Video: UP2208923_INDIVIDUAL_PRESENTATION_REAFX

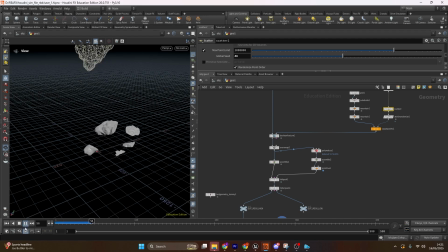We can change how many scatter points there are, we can change the global seed, all for different variations. And the reason it's running super fast is because we've poly reduced it. And from there we can take our points that we've from the proxy mesh,
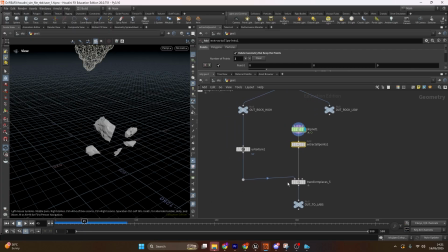the low res mesh, and then we can transform that onto our high res mesh, and then that's when you can export it out into labs.
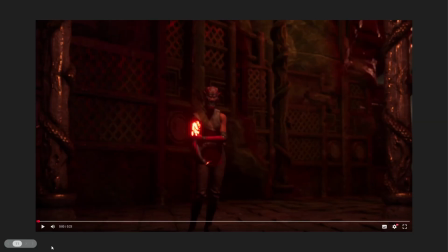The final thing I worked on was improving and creating the final working version of Echo jumping over the pit scene. And you can see that I've built up more anticipation before the jump to keep the audience engaged.
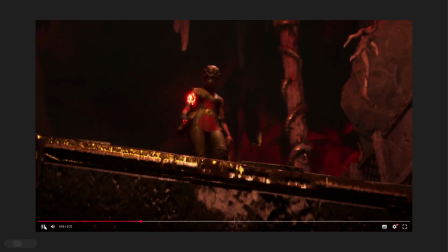As you can see, I've also used a combination of a low angle shot and a
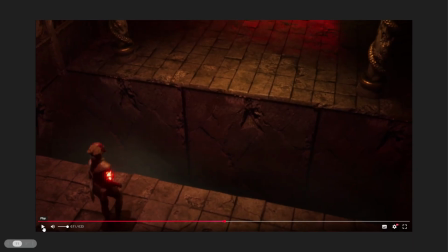high angle shot to really emphasize the depth and scale of this pit.
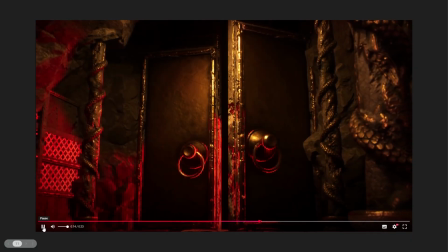And with more
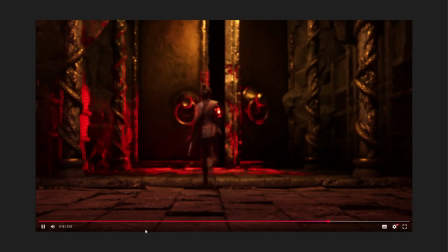anticipation shots, we really build that tension just as she jumps and lands.
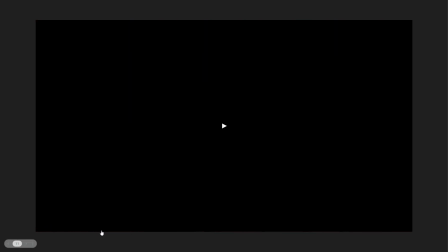And yeah, that was my contribution to this group project. Thank you for watching.